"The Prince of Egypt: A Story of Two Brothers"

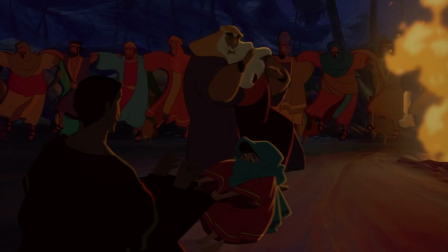In the song Through Heaven's Eyes, sung by Jethro, he says to Moses
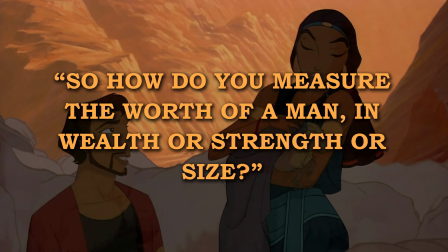These are
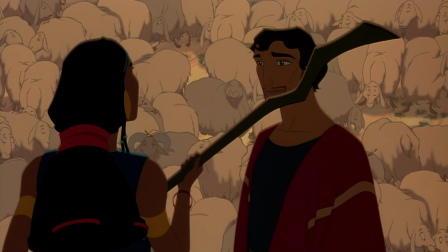just great teachings in general but they help tell Moses that people shouldn't value objects more than others and that all kinds of people should be welcomed into society.
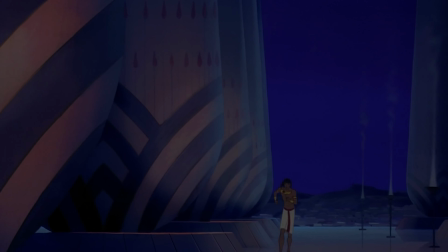This god accepts you for your own individual self, which contradicts the previous song All I've Ever Wanted,
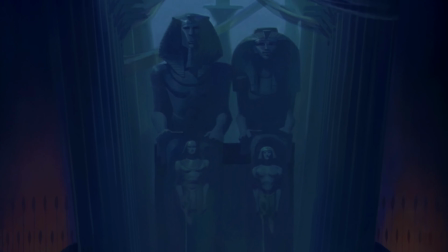where Moses quotes all the wonder statues and buildings built on the backs of slaves.
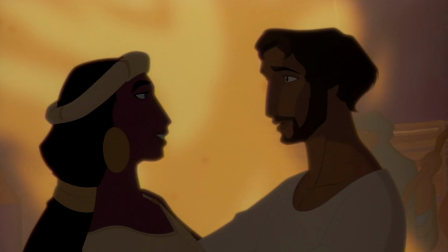The cause of Moses' change of heart and mind was the effect or influence of Jethro.
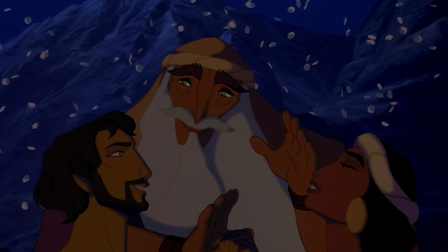It leads him to a montage showing the new ways Moses is leading,
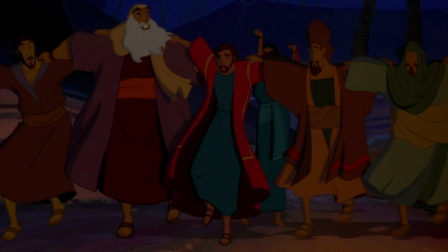tending to sheep, Marrying Zipporah and overall living a fulfilling life that is not based on status or gold.
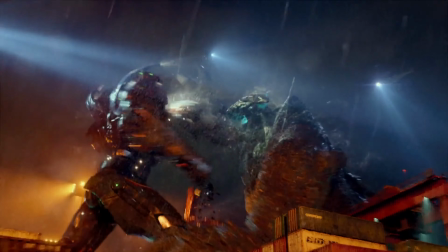This is what people call in an action film a training arc or side story where the protagonist learns from the teacher.
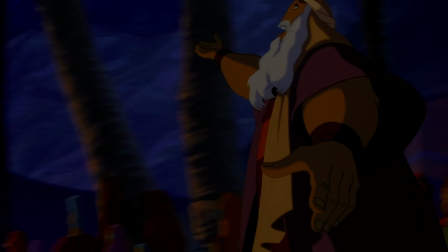Moses needed to go through all these things so that we can feel that the future actions Moses will take are justified.
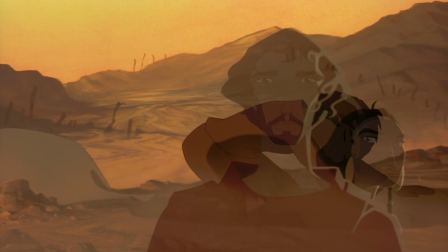That when he comes to save the Hebrews in Egypt, he will know their ways and in return they can accept him as their savior.
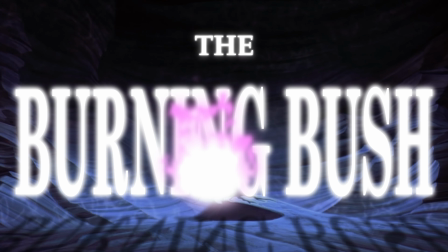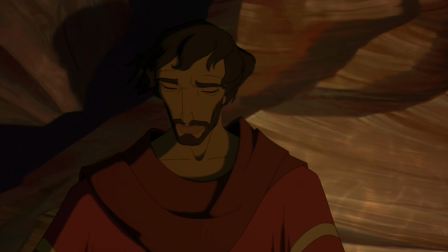The burning bush sequence in this movie is a very interesting and mystical experience. Moses enters a cave and inside there is a bush that seems to be on fire.
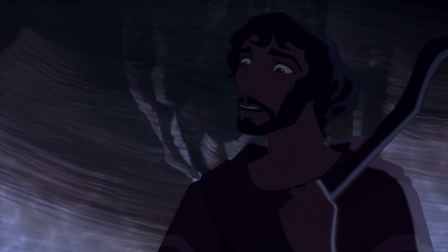Blue color tones fill the room, and an eerie sense of ambience fills the area.
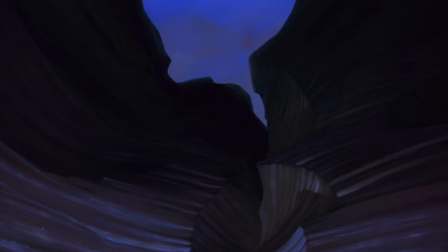This scene could be interpreted as Moses facing the fact that he needs to return to what he has left.
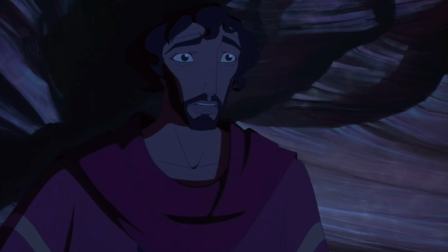That he is the only one that can save the Hebrew people. Now, his people.
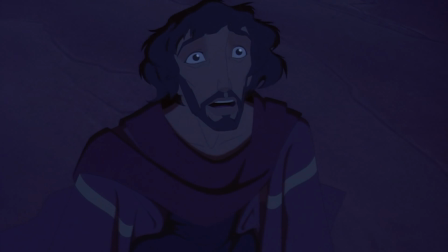The burning bush scene is the second call to action. Moses has gone through his acknowledgement phase of the Hebrew culture and now must return to his brother Ramesses.
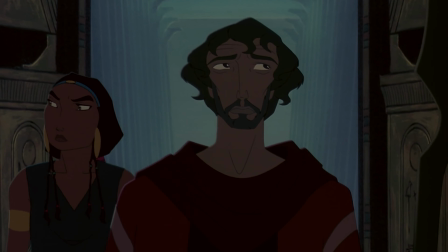Upon returning to the kingdom of Egypt, what do you think would happen to Moses? Would Ramesses hate him for leaving?
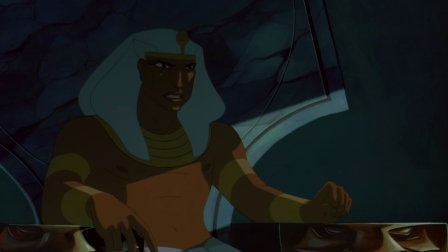Would he send down the God's wrath upon Moses?
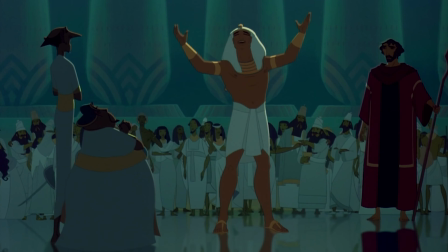This is arguably one of the best moments in the film.
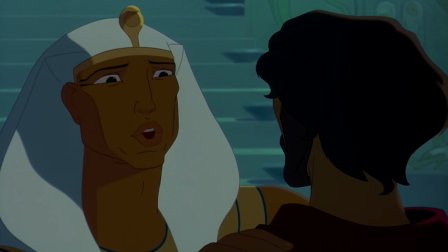We probably thought that Ramesses would be furious with Moses, but instead upon further realizing it, it makes sense.
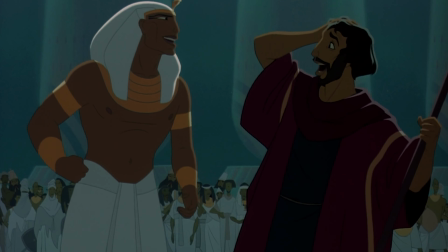Why would the two of them be mad at each other?
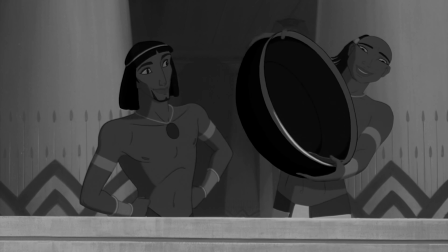Throughout the entire film so far, there has not been a single ounce of pure anger or rage with Ramesses towards Moses, and vice versa.
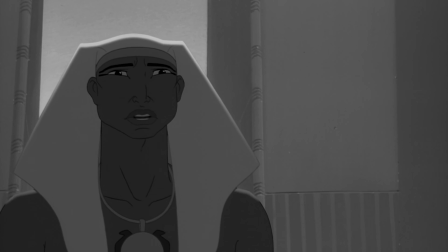Ramesses was heartbroken that his only brother left him, so it would only be natural for him to be ecstatic upon seeing him again.
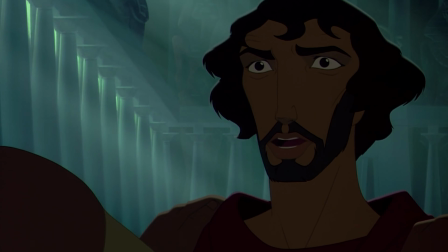But because of Moses' reasoning for his return, we now get to see the conflicting viewpoints.
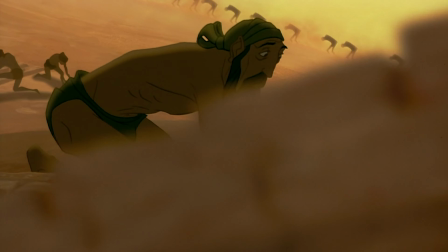Moses begins to tell Ramesses that the Egyptians have done wrong,
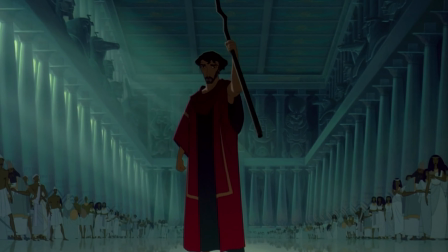they have enslaved Hebrews and in doing so will bring upon the wrath of their god, unless Ramesses lets them go.
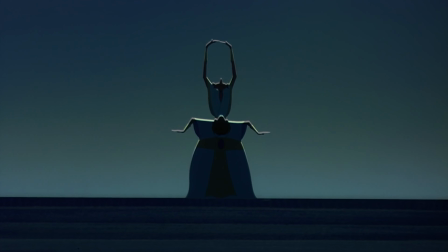In response to this, Ramesses ignores this claim and instead shows Moses his gods.
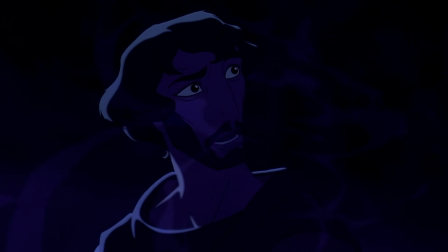This is where we see a difference in depiction between the Hebrew and Egyptian religion.
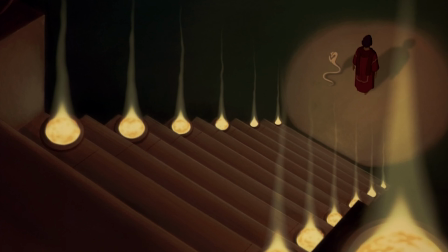The Egyptian gods, Ra, Anubis, Sobek, Mut, and so on, rely on statues for magical spas to woo their audience.
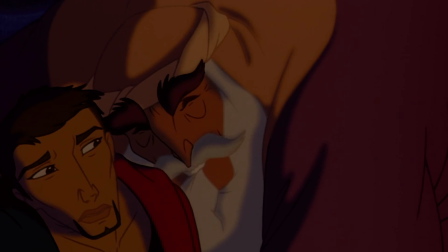But as we've seen previously, the Hebrew god only cares for your good nature soul, the core essence of what makes you, you.
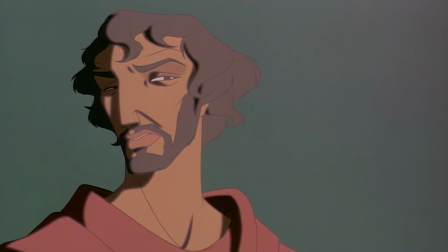This comparison makes the Egyptian gods feel like more of circus tricks that are
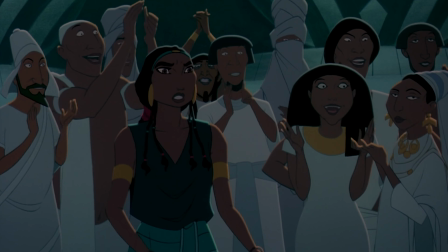only in it for the profit to benefit themselves Rather than you at least in this sense However,
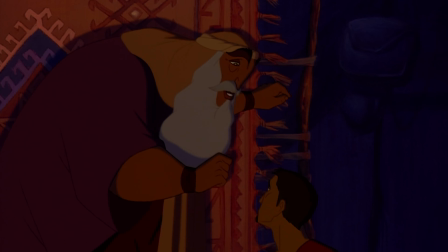the Hebrew God requires just pure faith. That's the key difference I think this film is trying to make a religion requiring
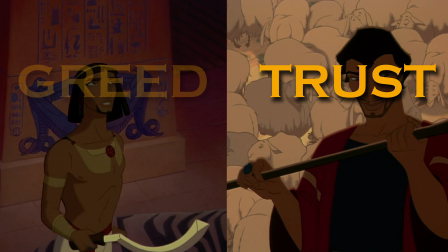trust versus one that envelops itself with greed as seen with again,
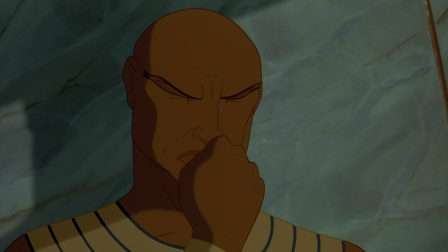the ginormous dynasty of Egypt. So when Ramesses finally believes Moses, he becomes enraged.